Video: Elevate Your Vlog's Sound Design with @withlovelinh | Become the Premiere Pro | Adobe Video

Hello everyone, it's Lynn.
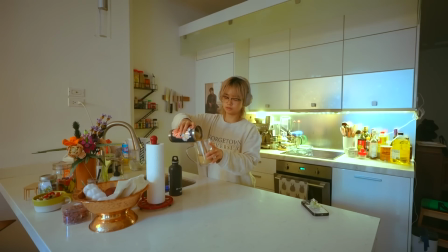1s
I have been making lifestyle slice of life vlogs for almost seven years on YouTube now and I love going the extra mile for the shot.
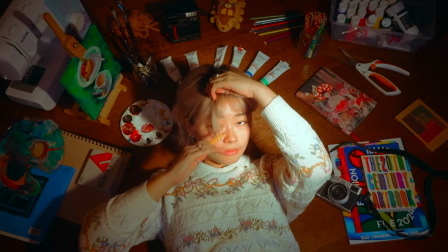9s
From running back and forth to fetch my camera on trailheads to precariously bouncing my tripod to get the perfect overhead shot,
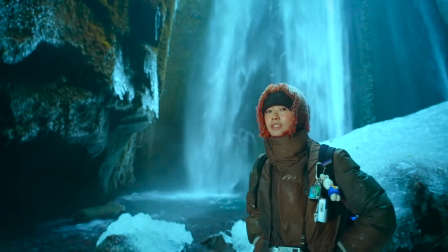17s
I appreciate capturing memories that are equally sentimental and visually pleasing. But did you know that those clips you just saw and heard have none of their original audio?
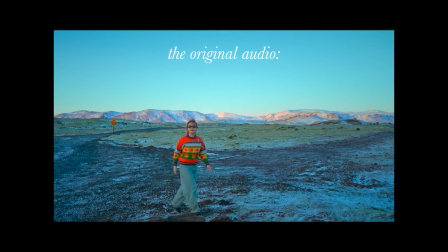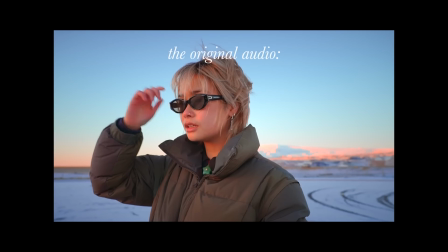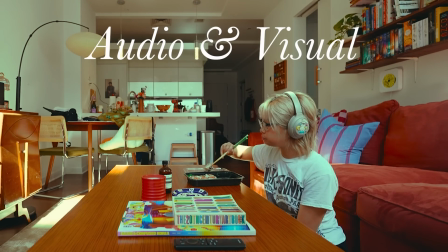40s
. Vlogs are a listening experience as much as they are visual. Today, I'll show you how to up your sound design game in Adobe Premiere Pro.
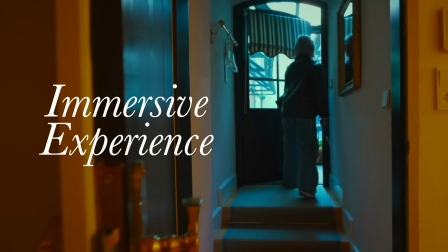47s
From layering sounds to create an immersive experience, to enhancing speaking portions in noisy environments.
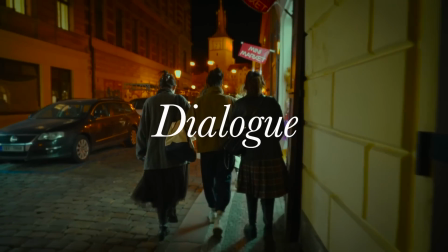54s
Telling your story with audio, whether it be sound effects, dialogue, music, it's a technique of its own. Each of my videos begin the exact same way, and it's not with a signature opening shot.
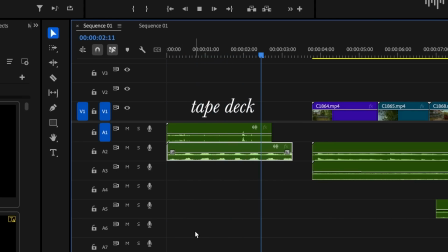64s
It's actually with the sound of a tape deck being loaded into a cassette and crickets I've used a sound effect combo to open my videos since I can't remember So it's sort of like a producer tag of sorts that people recognize now once you hear that you're like Oh,
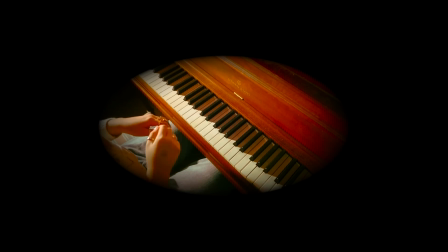79s
it's a Lin video sound is so important both in its quality and its creative use Here's a look into my process and a few tips on
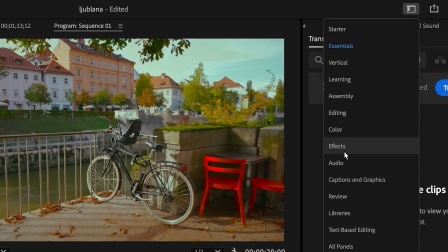87s
how to begin to keep things organized and streamlined I like to open up the audio or a central sound panel in Adobe Premiere Pro from here you
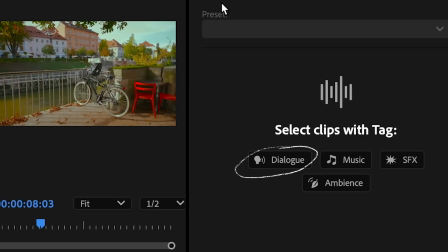94s
can assign audio clips their own tags such as dialogue, music, sfx, and ambience.
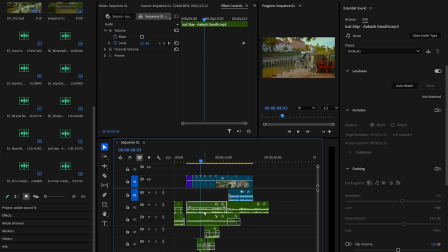99s
I also try to keep my timeline organized via these categories so everything is easy to locate. And if you've ever been in a musical ensemble, for me that was choir, you may have encountered this thing called the pyramid of sound. Certain sounds or notes will always be heard while some should be louder or quieter than others.
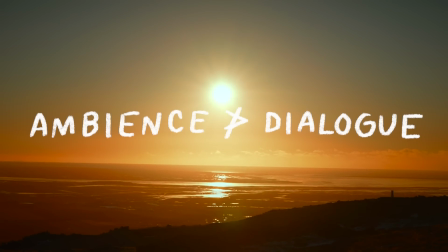117s
There's a similar rule of thumb you can follow when editing sound for a video. Ambient should not overpower your dialogue, and you should be able to hear sound effects through the base of the music.
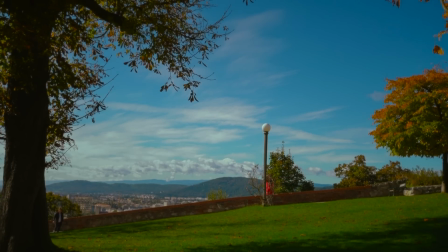126s
Furthermore, spatial awareness and relativity should be accounted for as well. Imagine that where the camera is positioned in your shot, that's where the viewer is.
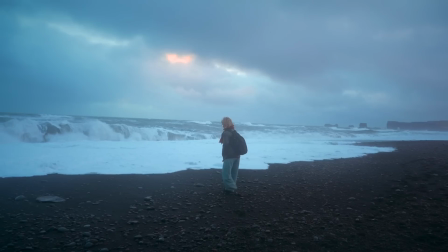134s
Would they be able to hear those footsteps as clearly as you think? As an object is moving away from the foreground to the background, the volume should be decreasing in sound.
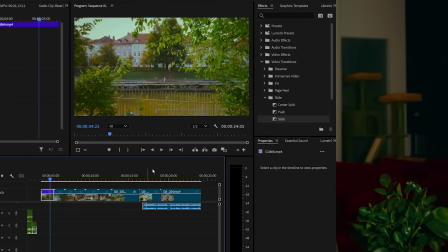143s
With all these details, there's a lot of layers to sound editing, so let's dive on in. In this sequence, there's a little bit of everything happening.
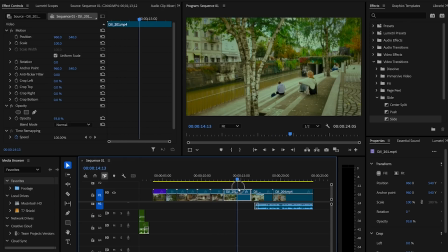149s
And after doing a quick rough cut, I'm starting to get an idea of the story and what sounds I want to add.
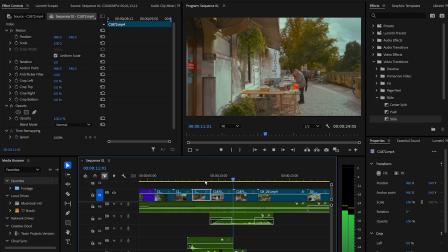155s
A cyclist whizzing by, footsteps, the chirping of birds, and a medium tempo song to guide it all.
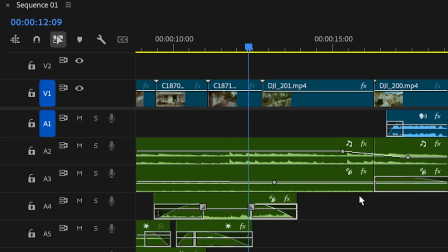160s
So I use keyframes to raise and lower the volume of audio clips so they naturally fade in and out. And here it is after those adjustments.
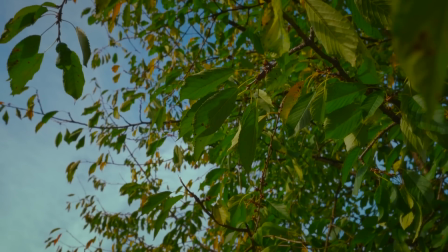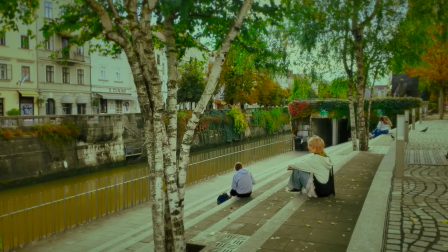Now to tackle the talking portion.
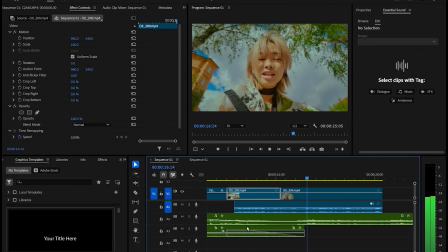185s So we've been moving around a lot with, you know, hopping off the plane, then taking the train, traveling so long to get to Sylvania yesterday.
Although I do have a lot of mics set up, the ambient city noise is still coming on a bit too strong.
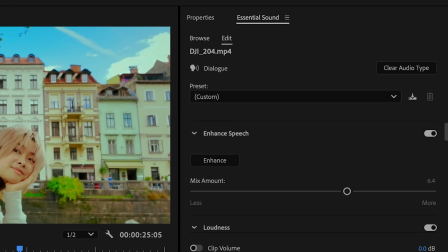198s
And to clarify and improve the dialogue, I toggle enhanced speech under the essential sound editing panel.
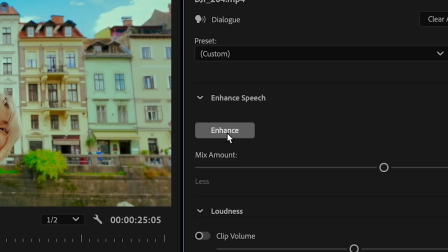203s
Then click the enhance button, which will remove background noise and echo.
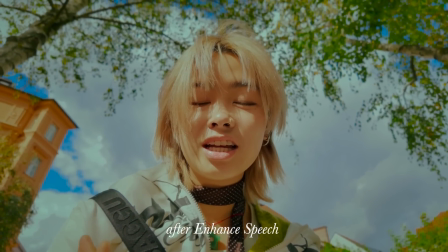206s So we've been moving around a lot with, you know, hopping off the plane instead of taking the train, traveling so long to get to Sylvania yesterday.
Enhanced speech is a game changer, especially if you're filming on the go or at home.
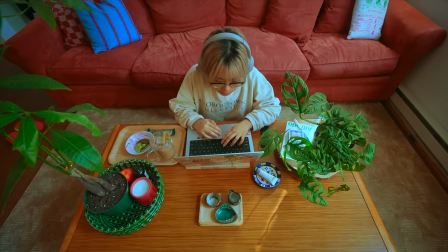219s
It makes your audio sound like it was recorded in a professional studio. Additionally, I like to cut b-roll footage to my dialogue.
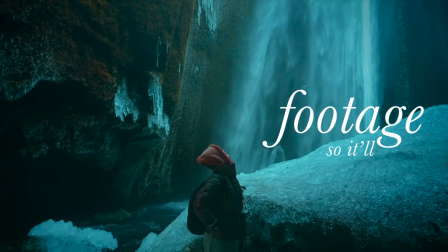226s
Similar to editing to music, I will trim down footage so it'll fall on the start of words and sentences I want to emphasize. And one of my biggest frustrations when editing is when I realize a clip needs to be longer, just like a couple of seconds or half a second. The solution? It's not going back to refilm or get some more audio clips on a second shoot.